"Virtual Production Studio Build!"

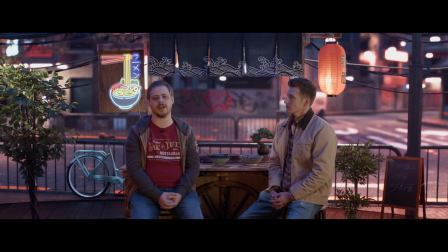So I kind of went in there, tweaked them a little bit, adjusted some of the lighting values and the emissive values that came along with them. You may notice that along the railing down the back, there's not a lot of flickering as there was in the other shots. And we have also added in a couple of extra bits and pieces to further sell the environment.
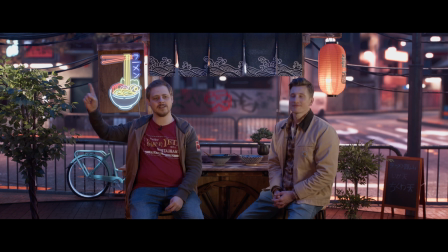So there's the bike just behind me here. There are some wires that are over there and above Ian as well and we've also moved the camera around just a little bit and adjusted some of the placements of some objects in the foreground as well
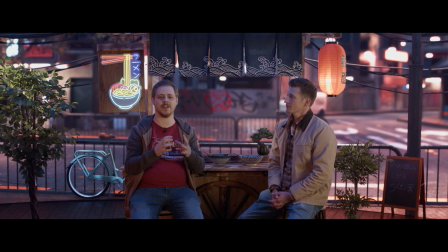but overall the main thing was we adjusted the lighting and kind of just tweaked the meshes a little bit just to really get a little bit of extra performance that we needed to hit the performance target which for us is 25 frames a second for other stages it might be slightly different it might be 50 but for us here it's 25.
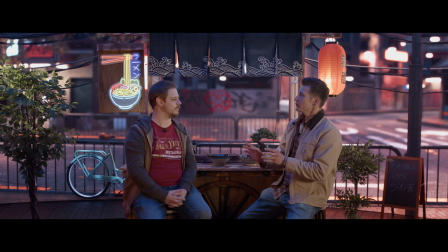yeah and i think i'm really happy with the performance overall and also i think adding those additional elements has actually added some nice focal plane differences as well and that was something that we talked about in the video trying to add some additional elements so again that bike is adding a bit of
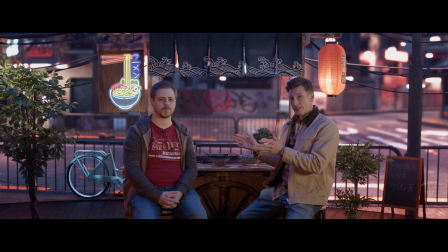proper color but it's also adding some additional focal plane distance and then the cables as well overhead are also doing the same thing and it would be nice to try and do those with physical cables and see the difference it would also be nice to try and do that with a physical bicycle
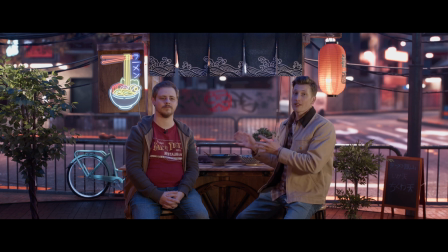but the nice thing about having these digital assets is that we can add those in without having to go out and physically buy a bicycle which might be very costly and again because we're not interacting directly with it it's just an element in the background we're able to do it in that way
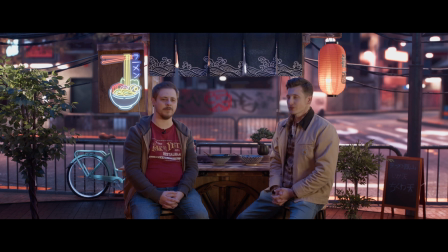so overall I'm really happy with this setup they would have done great. So again thanks for watching I hope to see you soon.